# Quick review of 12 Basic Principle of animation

Hello guys! Welcome to my YouTube channel! For today's vlog, I decided to make a video that is dedicated to the 12 basic principles of animation that is described from our legendary animator Frank Thomas and Ollie Johnston. But the first is squash and stretch.
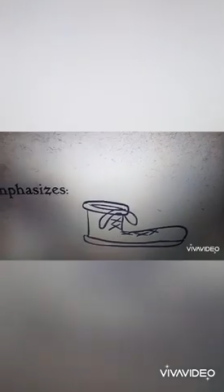(0:22)
Objects will get longer or flatter to emphasize their speed, momentum, weight, and mass. Very important to keep the volume of the object consistent. That is where the other people mess up with their first try doing the squash and stretch. Let's proceed to the second basic principle of animation, and that is anticipation. Anticipation is for easy as possible the audience to understand what's going on without having to watch it twice.
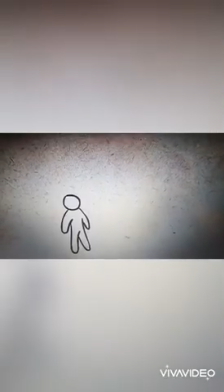(0:51)
And helps communicate action to the audience by preparing them for the next action. Let's proceed to the third basic principle of animation, and that's what we call staging. Staging is the presentation of idea so it is completely and unmistakably clear.
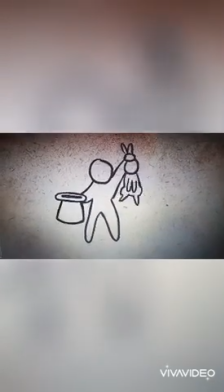(1:10)
Acting, timing, camera angle, position, and settings are important. The audience eye must be led to exactly where it needs to be at the right moment. Proceed to the number 4, and that is straight ahead and pose to pose.
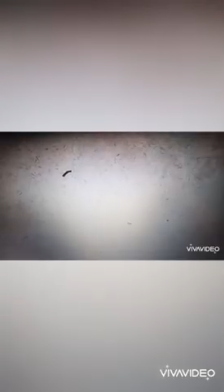(1:24)
It is a method that uses only the first key
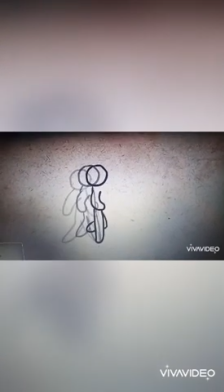(1:31)
pose of a character and then continue drawing the character going to create its desired motion.
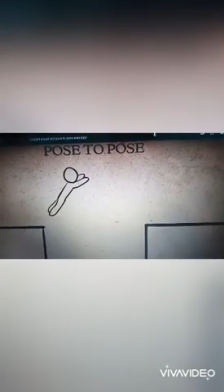(1:41)
And that's what we called pose to pose for creating key poses for characters
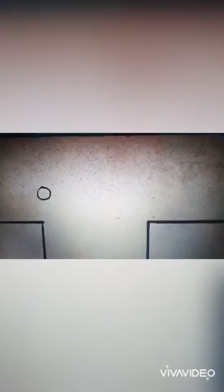(1:48)
and then in betweening them in intermediate frames to make the character appear to move from one pose to next. Move on to the fifth principle, and that's what we called follow through the overlapping action. The name was described the same but in different ways.
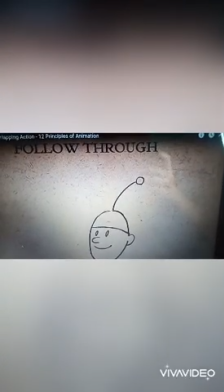(2:08)
Follow through is the object that will continue moving after the character has stopped.
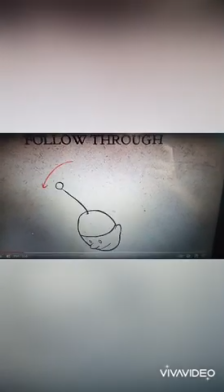To the sixth principle of animation, and that is slow in and slow out. It refers how an object needs time to accelerate and slow down as it moves.
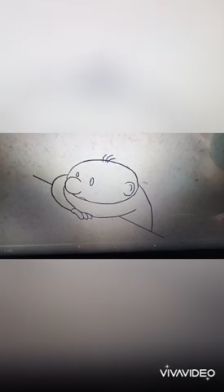(2:30)
An animation looks more realistic if there are more frames at the beginning and at the end of an action to depict his increase and decrease its speed.
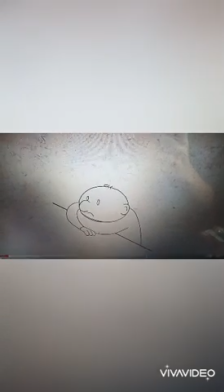(2:43)
And that is an example of slow in and slow out. The principle is arcs are the most economical routes by which a form can move from one position to another.
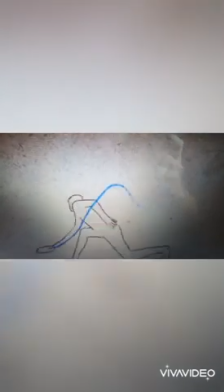(2:53)
We applied the principle of arcs in order to realize a smooth and fluid movement and create a more natural looking action. Principle is what we call secondary action, the gesture that support the main action and add more dimension to the character animation.
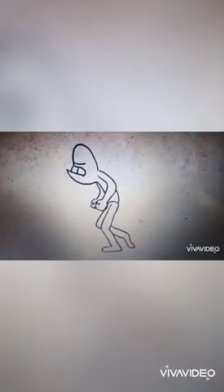(3:07)
Example is a walking angrily.
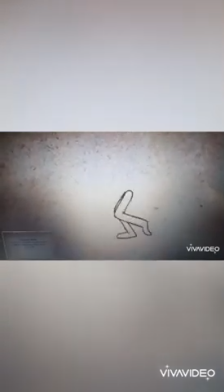(3:10)
First action is leg and the second is everything else, that arm swing, the head moving, and facial movements. The ninth principle is what we call timing. Timing is the personality of nature of an animation that greatly affected the number of frames inserted between each main action.
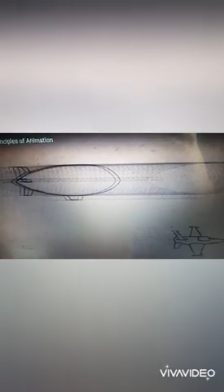(3:30)
The more drawing, the slower the movement. The least drawing, the faster the movement. Tenth principle is what we call exaggeration. Exaggeration adds more realism into the animation, and the proportion is more consistently in reality.
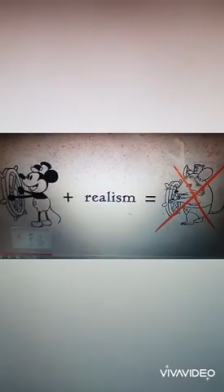(3:47)
Making it more realistic didn't mean make the physics and proportions more consistent with reality, but rather make the idea or essence of the action more apparent and real.
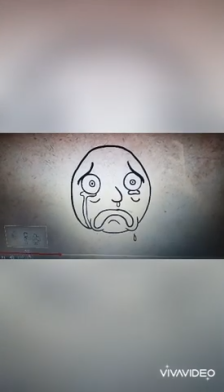(3:55)
So if a character was sad, make him sadder. Bright, make him brighter. Worried, make him more worried. Exaggeration doesn't mean more disturbed, but more convincing.